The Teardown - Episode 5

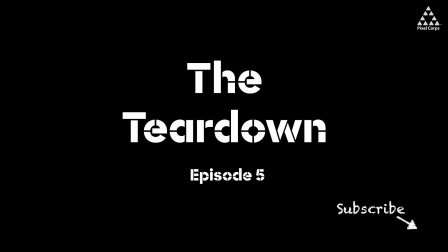0s
I'm Alex Lindsay from the Pixel Corps, and this is the Teardown, episode 5.
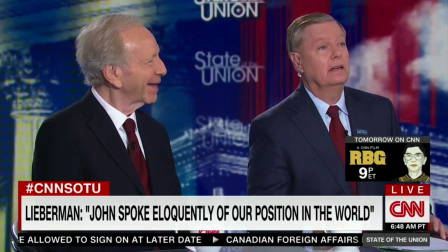4s
Okay, here we have the State of the Union. Now, here's what I don't understand this is a perfectly good logo. Why? Why do we have this up here? Why do we have this down here? It's just too much. There's no reason to have that. It's just, you need one that you can see. You know where the camera angle is going to be. There's no good reason to do that. All right, we're going to move forward here.
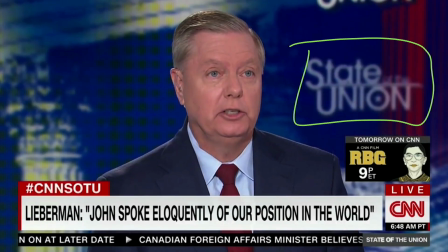23s
Now, see, look, it looks nice. It's right there. This is just messy.
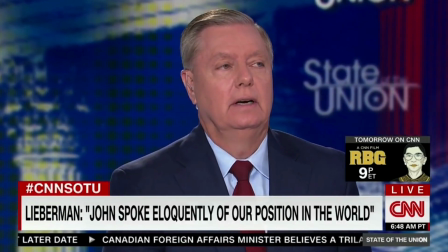27s
There's no reason for that. And the frame is probably the same every single time. Now, okay, did you see what just happened there? See that? If you missed it, right down here, look at what they're doing with the text.
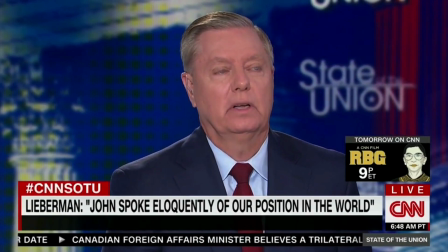43s
All right, so we're going to move forward here. Okay, they are stretching it.
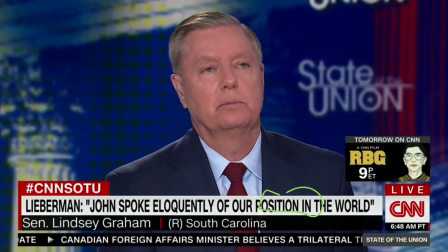48s
So this is the way the text is supposed to look, and probably squished a little bit inward.
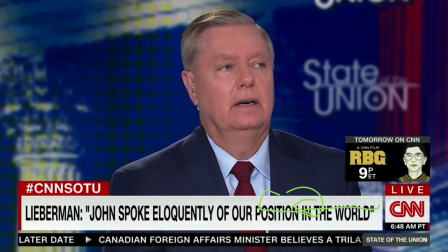53s
And then they are stretching it out. That's wrong. That's wrong. It's wrong. That is against so many typography rules. I mean, the fact that they're squishing it this way is not as bad enough, and then they stretch it that way.
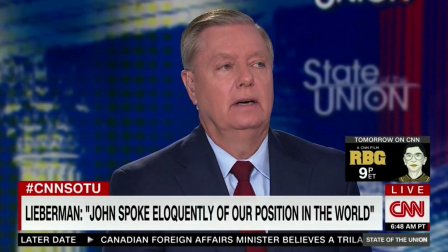69s
This is CNN. This is not like Channel 4 in Poughkeepsie. I mean, this is CNN, and they are stretching the text. Someone needs to talk to them.
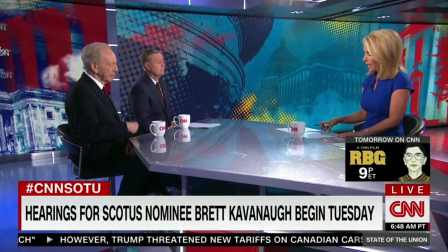80s
That's all I need to say. All right. Now, this isn't really technical. This is more just kind of a little inside baseball. So when you're on a show, oftentimes you want to get some tea, and you're trying to find a time when you can do that. And usually it's when the host is talking. So she's setting him up for the next subject matter.
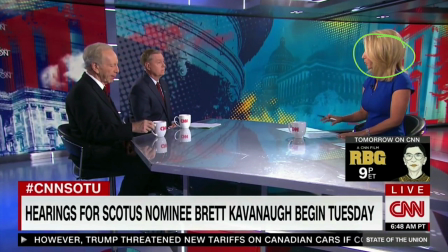98s
It's very transactional. You think of these as all discussions, but it's not. She's going to do a setup, and then they're going to talk, and they know generally who's going to talk first and all those bits and pieces. And so what you want to do is you want to be ready for that, and you want to have that. Note that time that you're not going to be on air so that you can get a drink, and there it is.
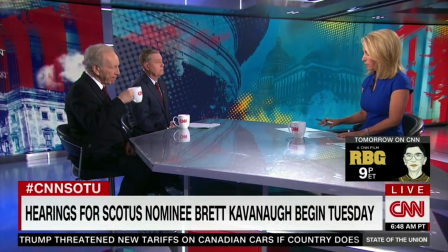117s
There's nothing wrong with it. It's tea or coffee or whatever that is. It's just funny. It just gives you an opportunity. For inside baseball, he wouldn't have picked it up if he knew he was going to be on air. By the way, if I was going to have a table on national television, I would fix it, or I would get a new one. That's all I got to say there.
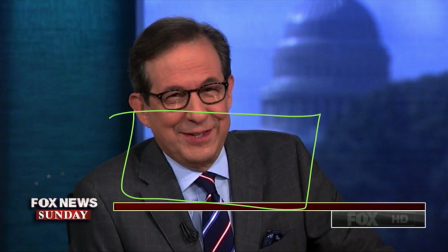135s
Okay, the only thing I'm going to say here is, see these I'm going to box this in. Blue shirt, blue
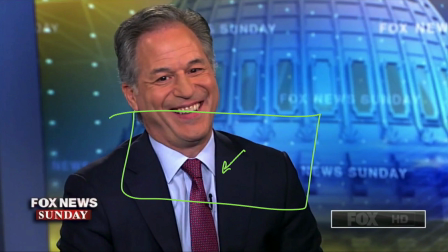145s
shirt. They're all blue. Why? Because people look better in them. Men look better in them. So when you wear a blue shirt, it makes the color on your face look better. It means we don't have to overexpose it.
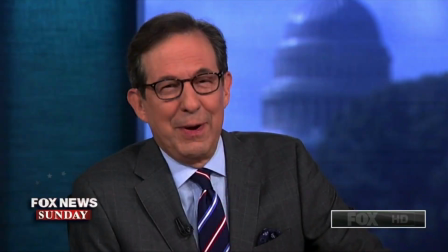157s
There's all kinds of things that are better about blue shirts. The only thing that's a little bad here is if we go into this is that is 90s.
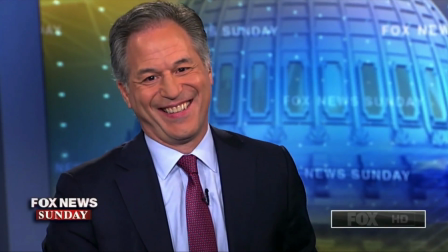164s
No buttons. Come on, man. You're on national television. That's all I got to say. Buttons and white.
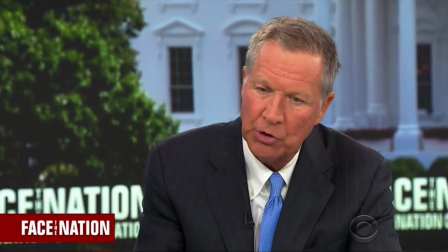170s
Come on. That's all I got to say. All right. Buttons and white.
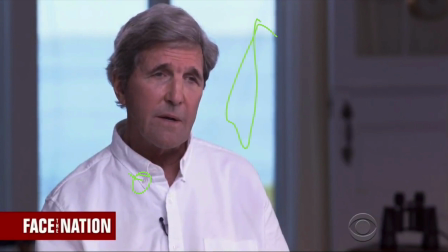174s
And I'm not a big fan of putting windows behind people because it feels a little blown out. This feels blown out right here. It just doesn't feel, you can put highlights back there, but putting a whole window back there is not the best framing, in my opinion.
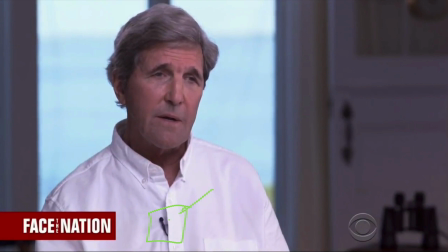190s
I did find this interesting. I've never done this before, where this is clamped on the inside of his shirt as opposed to being clamped out here. And I've not seen that. I don't have a strong opinion about it. Let me know in the comments what you think of that, because it's kind of an interesting approach to that.
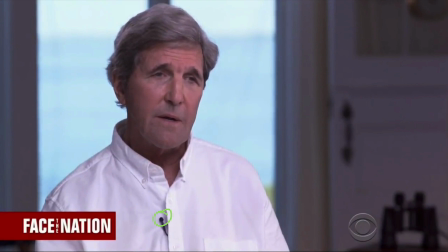206s
I'd only be concerned that there'd be more scratching, but there may not be. I just thought that was an interesting way to approach it.
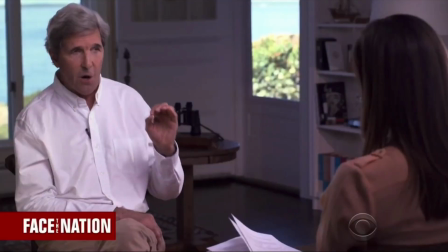213s
Just let me know what you think of that, actually. All right. Funny thing here, when you look at this, look at these binoculars.
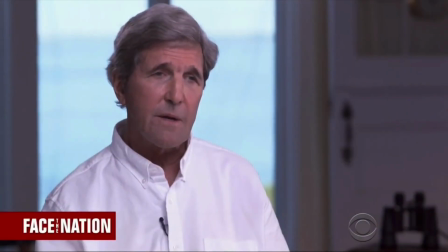221s
Okay, I'm going to go back. There they are. Someone framed those. That was important. When you do these interviews, you have to understand that nothing is there by accident.
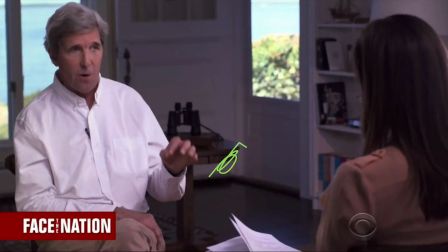231s
I mean, we've decided this table is probably from some other room. These binoculars are here because they want to. I mean, look, they put them on a book. Now, this door is open because they think it looks better. This is the way that they're setting up the frame, and it's just interesting. I don't have any answer for you.